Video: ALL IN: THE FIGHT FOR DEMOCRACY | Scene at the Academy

It's not archival footage, but I think that's a reason why our interview with Andrew Young was so important. He's one of the last remaining Lions who was there and instrumental to the civil rights movement. And his recounting of Bloody Sunday, you know,
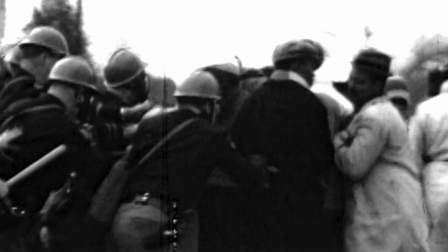really transports the viewer so intimately and empathetically to that moment.
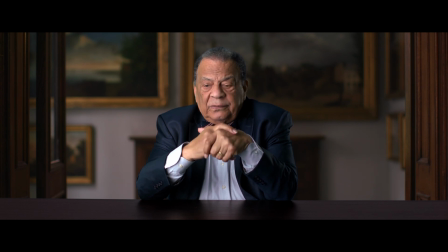It was ruthless and brutal and criminal, but it was what changed the South on voting rights.
A lot of documentary films use animation. we chose to do so in our film,
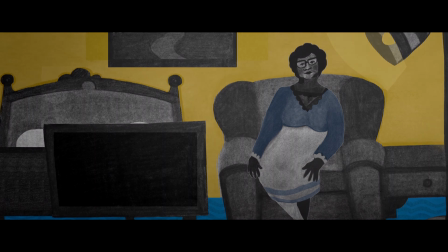specifically for a couple of moments that we had no archival footage for.
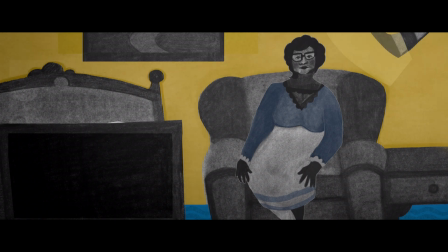Rather than using talking heads, we wanted to inhabit the psychology of those stories in a more creatively expressive way.
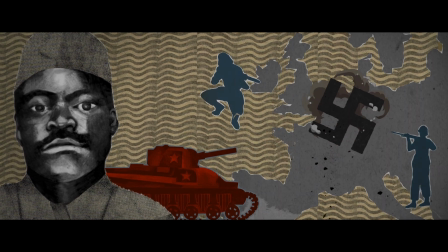For the story of Maceo Snipes, a black man coming back after World War II,
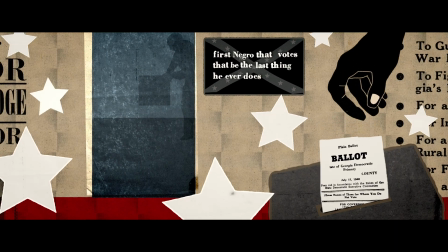having fought the fascists, wanting to vote in his own country, who's murdered for doing so.
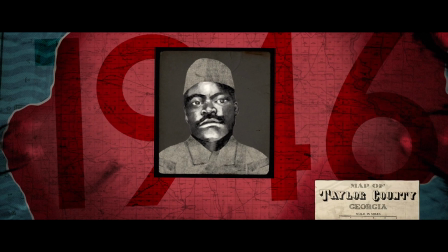There is one picture of Maceo Snipes. We wanted to tell a really full story of this man.
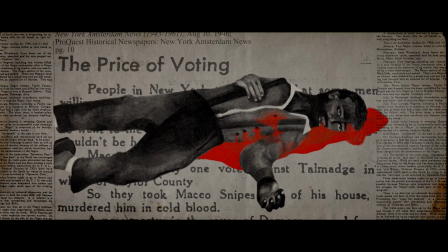So we engaged our wonderful illustrator, Diana Ijeta, to bring that story to life.
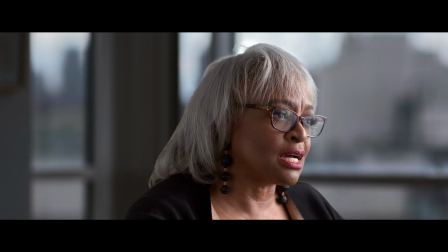Election Day terrorism was designed to provide the kind of intimidation
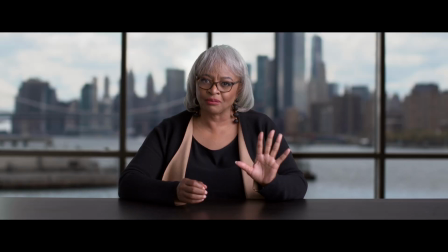that said, if all of the pieces of the Mississippi Plan can't stop you, we've got some bullets and a rope that will.
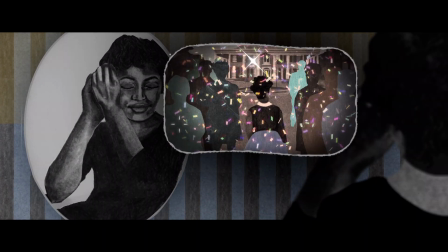I attended Avondale High School, and I became the valedictorian of my high school.
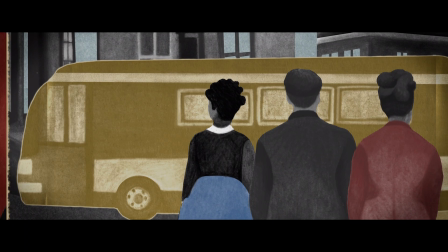When you're valedictorian in Georgia, you get invited to meet the governor of Georgia.
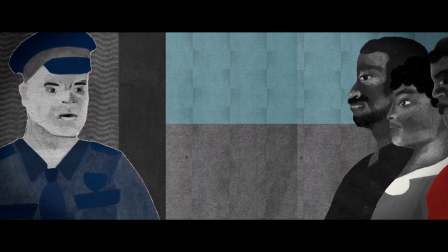So as Stacy, as a young high school valedictorian, goes to the governor's mansion and is denied access, and the guard tells her and her family, no, you're not on the list, and he won't even look at the list,
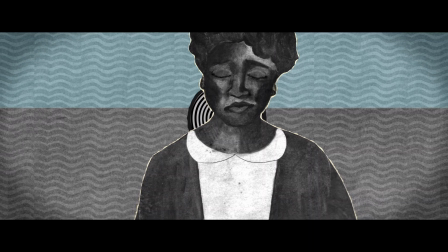and her animated figure shrinks away.
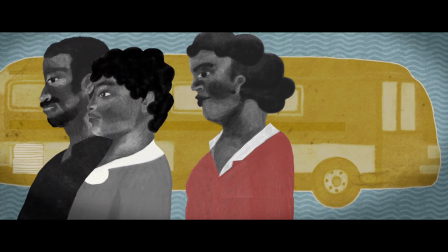It really gives you a sense of what it must have felt to be young Stacy and to be so
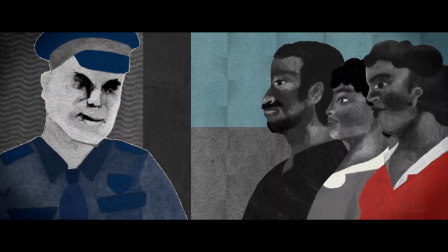intimidated and to have her family disrespected. We finished our last interviews in the beginning of March. A week later, our entire post-production had to pivot to virtual working. And as we were editing, we certainly saw that there was a necessity to find moments to include what it meant to exercise the vote during a pandemic.
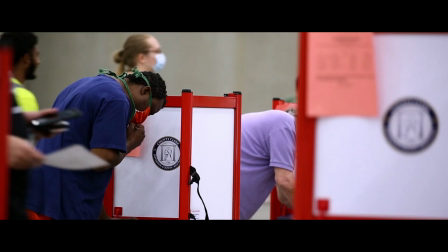We did want to include images of voting during COVID because I think 2020's election is an important beat on that timeline. COVID was part of it. These unprecedented claims of fraud during the election were part of it. So we did want to have images of a new layer of voting struggles based upon a global pandemic.
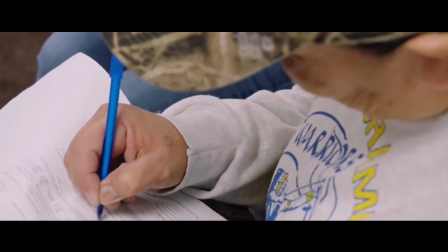The story is evergreen. It's not just about what happened with the U.S. Postal Service. It is this long power play of who controls the access to the franchise. Can our votes be counted? And what does that playbook do to our democracy?
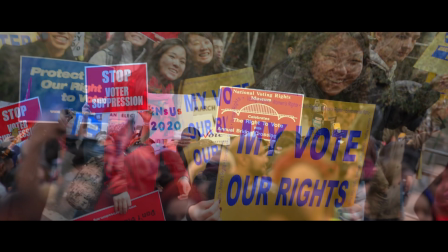There are still forces that are determined to keep citizens from voting.
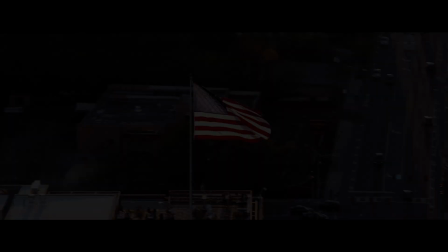Unless we fight for the right to vote, our democracy is put at risk.
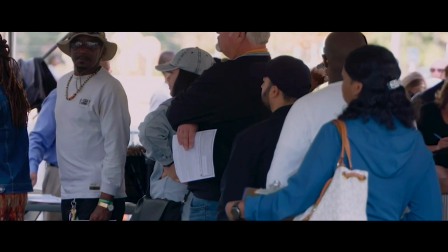The fight over voting rights is ultimately about power.